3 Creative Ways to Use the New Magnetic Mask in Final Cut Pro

Well, hello, you beautiful person. I'm Dylan John, and like we do on the channel, let's cut out the fluff and jump into it.
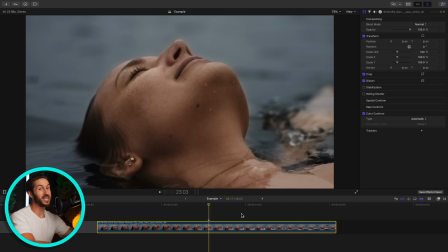6s
So let's use the magnetic mask to do three different things with this shot, all in three different ways of using the magnetic mask. So the first thing we're gonna do is kind of your typical way.
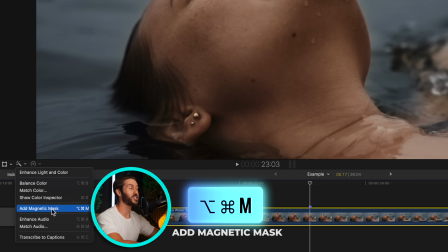18s
Go to the magic wand button and hit add magnetic mask, or press option, command, and M. And then all you do to use the mask, it's really simple.
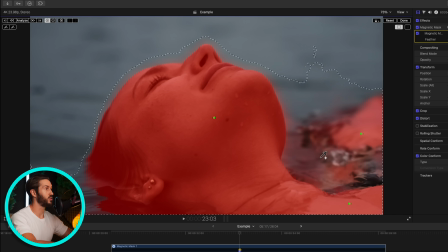26s
You just click the areas that you want to mask out. It's not getting that good of a selection here.
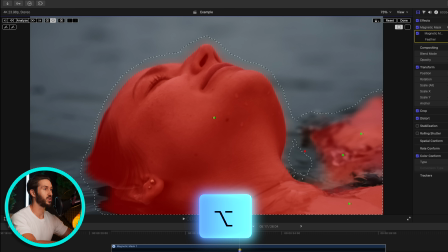32s
So hold option, and that's going to subtract part of the mask.
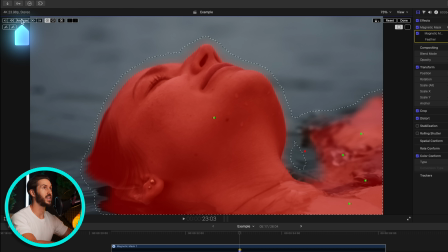37s
And then all you do is hit analyze. It'll go forward.
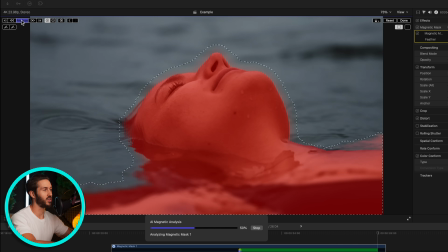42s
If you started in the middle of the shot, it'll also track backwards as well.
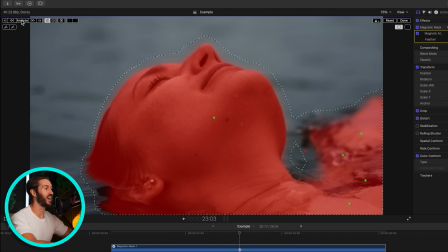47s
And that's real time. I'm not speeding this up. It's incredibly fast. So once this is done, this is basically what we have.
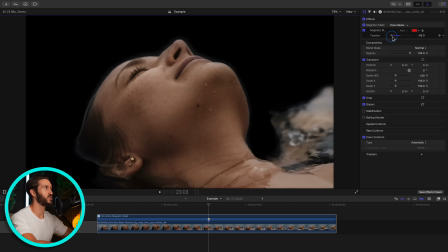55s
You can change the feather by adjusting this. It just makes it a softer adjustment around the edge of whatever you're masking out. So let's leave it here for now. And we're gonna turn this off, and I will show you why in a second. This magnetic mask is gonna be the first use case.
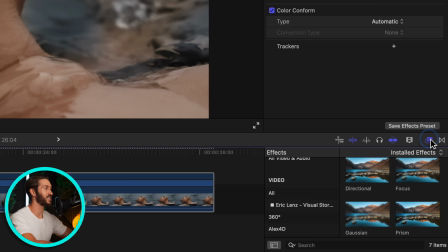71s
The second thing we're gonna do, and the other way that you can apply the magnetic mask, is either, say, looking up your color wheels, color board,
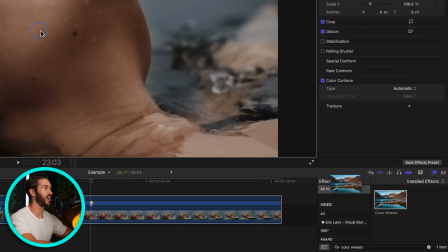79s
color curves, and applying it directly to your viewport,
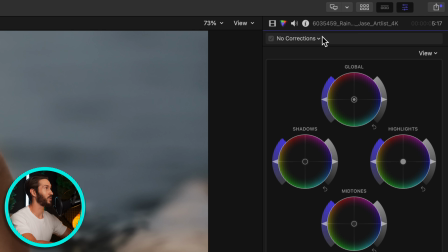84s
or, I guess it's technically four ways that we're going over this, or you can just add a color wheels. So if you don't have your inspector open, just press Command 6. And add, actually we're gonna do a color curves. They're my preferred color tool of choice.
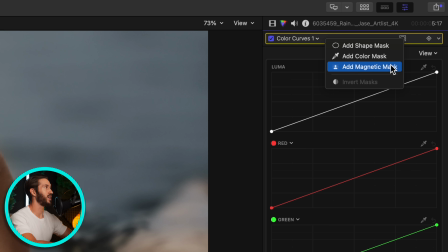98s
You're gonna hit your mask button here, and we're gonna apply a magnetic mask just from this little icon.
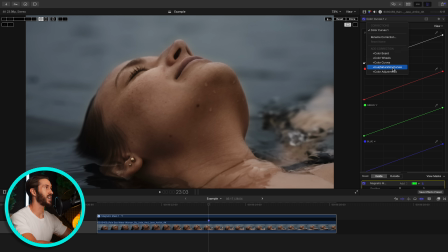105s
This will be available in any color correction type that you add, which is kind of nice.
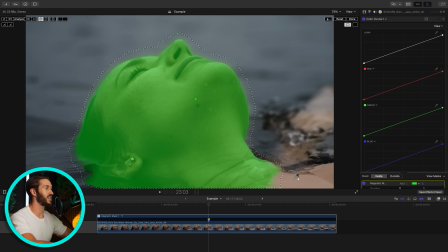111s
And you're gonna do the same process, select and track. As far as I know, we can't copy a mask and apply it to another layer just yet.
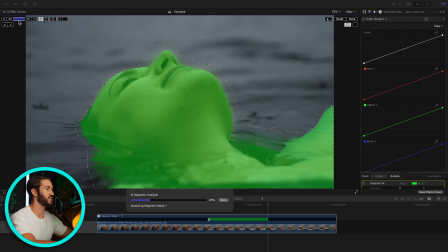121s
However, I assume that'll change in a future update, because it only makes sense since the object tracker is the same way.
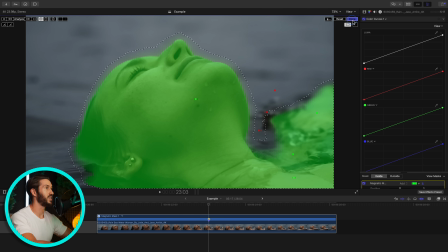130s
So once that goes through, we'll hit done, and let's start with this other use case.
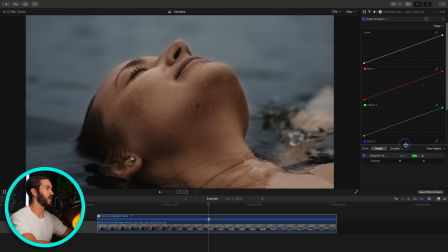137s
So the first thing I'm gonna do, pull this up so we can see a bit more, switch to outside. So this will affect everything outside the mask. We're gonna use the picker here and change the hue of this color curve. Let's go with something like a cyan.
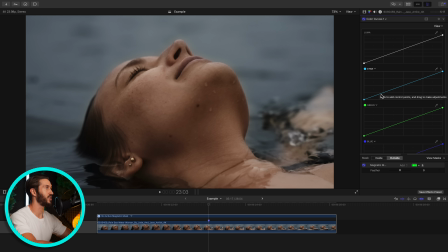151s
We're gonna push up and increase the amount of cyan in our shadows and lower midtones just by pushing up here. And you'll notice that's adding in a lot of that cool tone to the shot, specifically in the shadows and lower midtones.
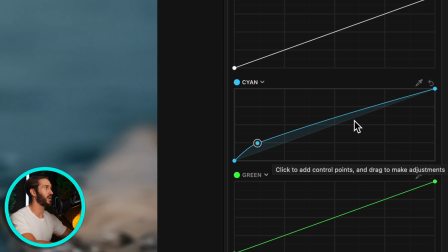166s
If you don't know how to read this curve, you have the shadows towards the bottom, midtones in the middle, and highlights towards the top. So if you push up here, you're adding that color into that area, those luma values in your shot.
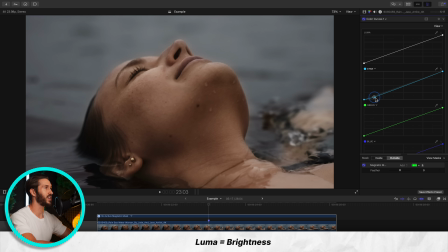177s
And if you subtract, you're taking out that color, which adds its opposing color.
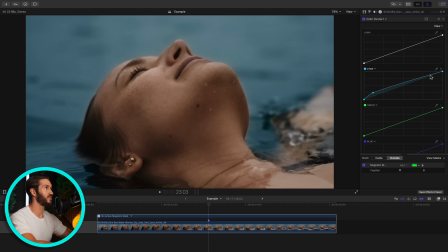182s
So let's leave it here for now. I like how that looks. And then we're gonna go down and select inside so that whatever adjustment we make affects the inside of the mask that we made. So let's go to the hue selector. Let's select orange. And skin tones generally lie in the midtones.
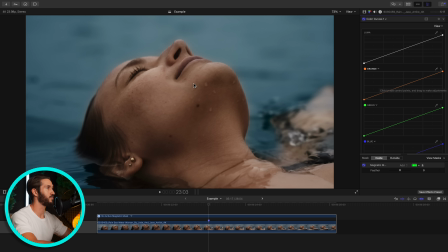200s
So we know her skin's gonna be right about here. It's a little bit brighter, so probably in this area. And we can also verify this by using the picker and just selecting her skin, and it's right about here, right where we thought.
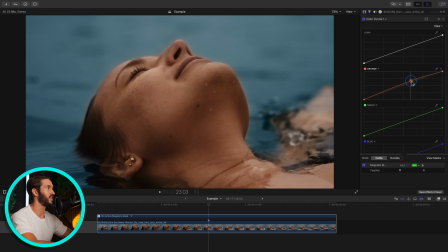213s
So we're gonna push up here, and you'll notice that this is just increasing the amount of orange in the mask, which I wanna go for a punchy look. So for this instance, it works out pretty well.
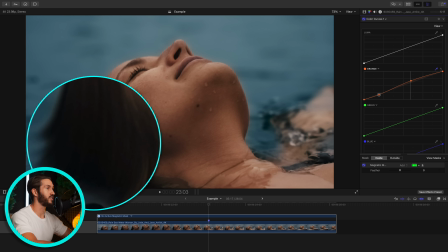225s
We can also bring down our shadows here, and if you notice in her hair, this is gonna subtract some of that orange,
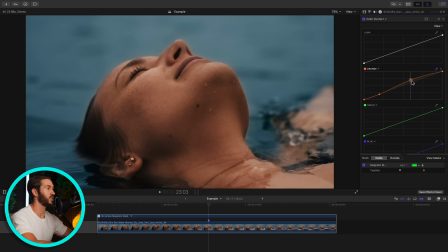232s
kind of cooling it off, giving us a nice gradual increase to the brighter orange of her skin.
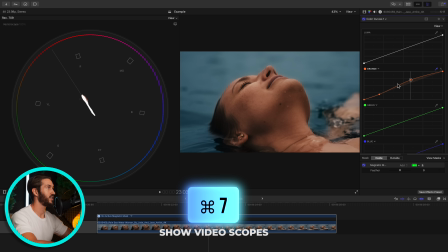238s
And let's double check that her skin is accurate. Command 7. And it is pretty much on the skin tone line right here.